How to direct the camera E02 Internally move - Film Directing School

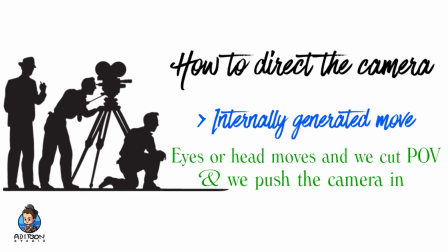4:10 Okay, let's have a look at some examples here.
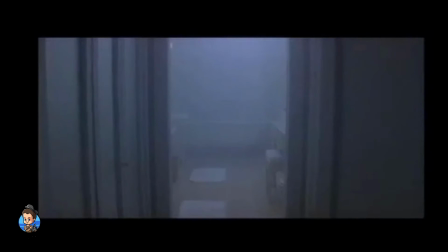4:17 Here we have her head and her eyes moving and following
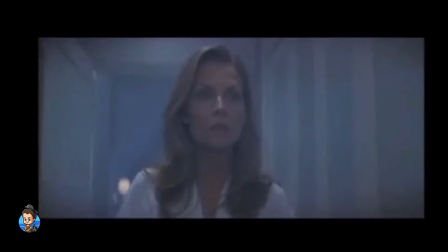4:24 something, and then we cut to POV shot.
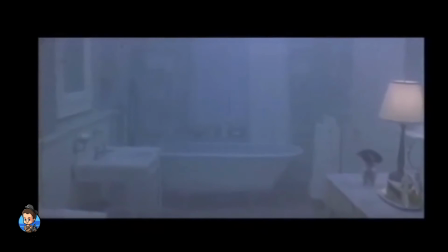4:28 We saw her eyes, and then we saw a camera is moving,
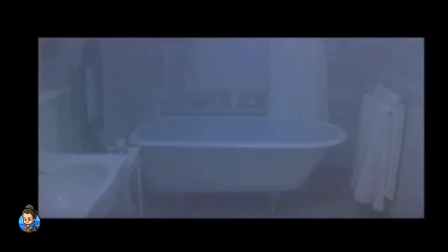4:35 so we understand that it's moving because it's showing what she is seeing.
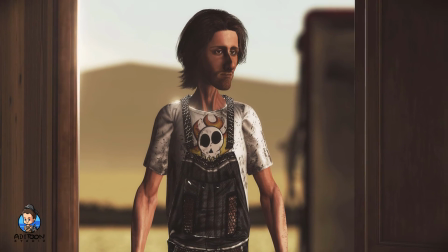4:41 Okay, the next one, we cut to the head turning to the left and right,
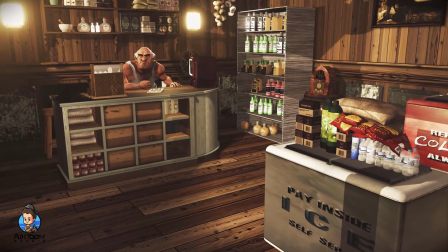4:46 and then we cut to the point of view, camera moves and pushes to the next person.
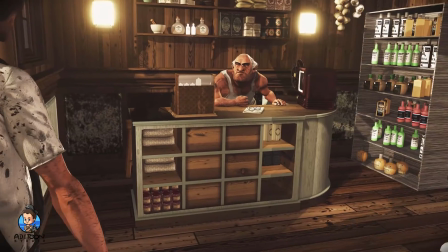4:52 And this is the other example.
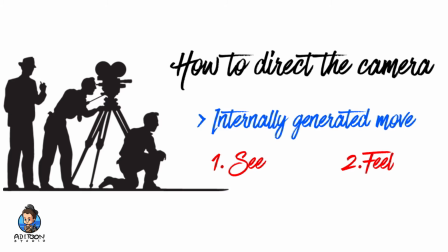4:56 Now let's have a look at the other types of internally generated camera move, which is telling you how the character feels.
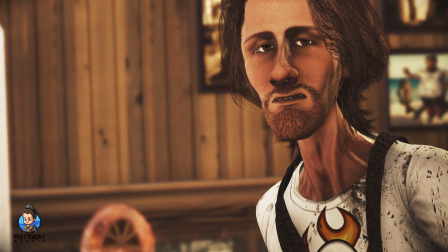5:09 Now look at this shot. The camera is moving even though he is standing.
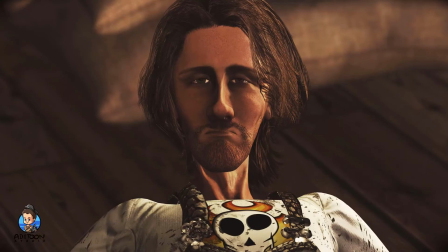5:17 This is showing us how he feels, and this is the most common of internally generated camera moves.
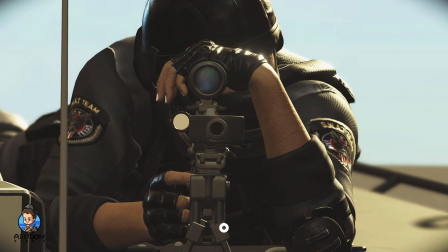5:25 It can gives us the feeling of how sad he is,
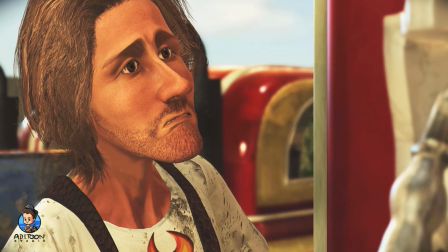5:32 how stressed he is, he's making a decision, he's thinking about something,
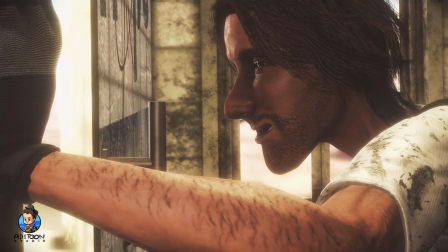5:38 and all these things, as you can see, it's showing based on the mood and based on the move we are making
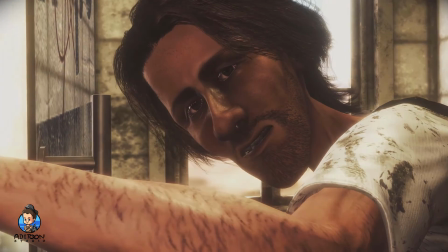5:47 with the camera. Okay, let me take you to iClone and I explain exactly what I mean.
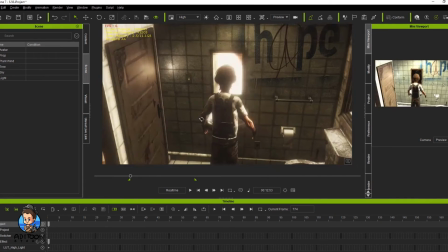5:55 Okay, so I'm just fast forwarding this and I explain to you.
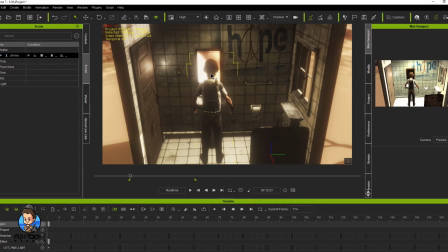6:00 So in this the first scene, we want to create a internally generated camera,
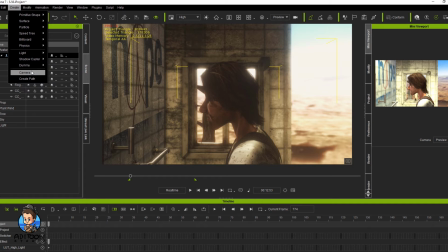6:05 which is showing how our character feels. Let me create a camera.
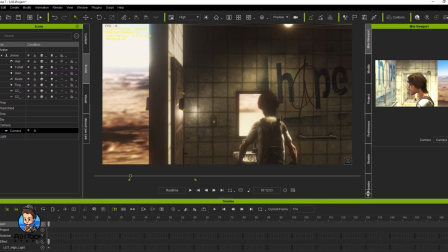6:12 Okay, this is my camera, and my camera is going to be moving
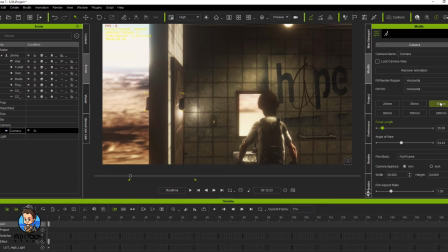6:18 and showing how our character, the center of the story, feels. Okay,
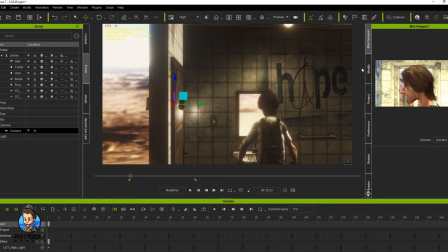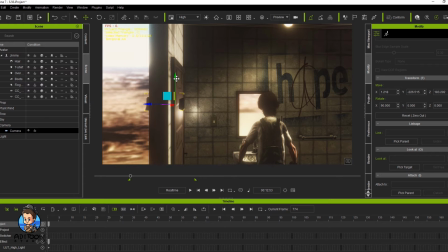6:32 so here we set the camera,
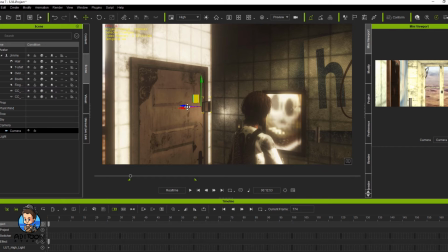6:36 and I'm just checking from the mini viewport to make sure I'm blocking the camera in the right place.
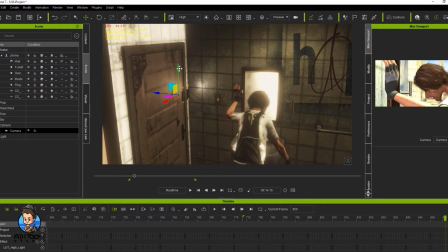6:46 A little bit down. Okay. Yep. Yeah, let me just put that in.
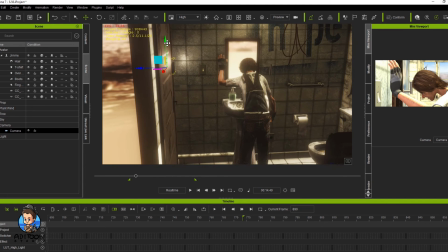7:00 Okay. Yep. So now this is good. I'm happy. And I'm going to remove the camera movement to make sure
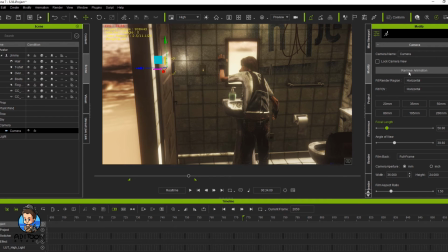7:12 this camera is in the right place. Okay.
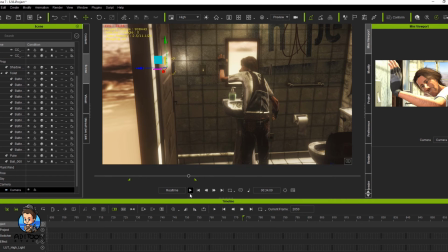7:17 And let's start doing it. Okay, so the first thing we're going to do, we are moving the camera from the time he looks at the camera, or maybe from here. Okay, I set the camera
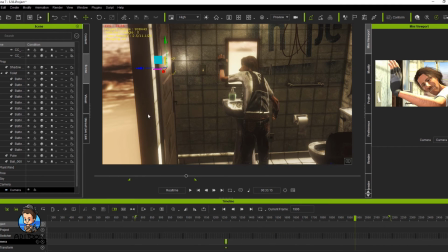7:39 and then I'm pushing the camera toward his face.
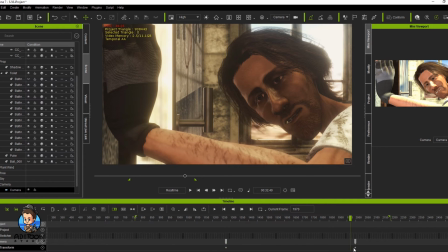7:47 Yep, it's good.
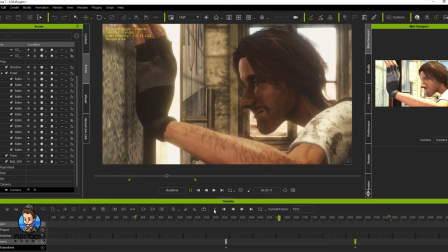7:52 Okay, I'll just leave it as in default because I want to see how smooth the camera moves, and that's exactly what we get.
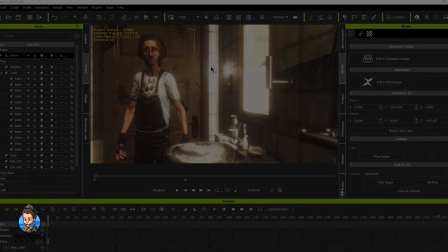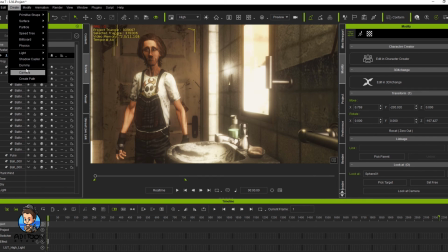8:06 Okay, and this is the second
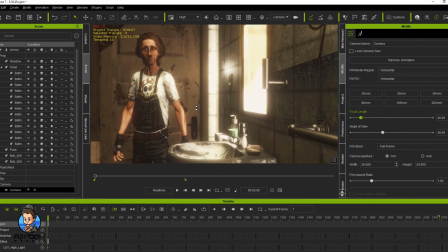8:11 example, and in this example we are making internally generated camera move, which is showing the point of view.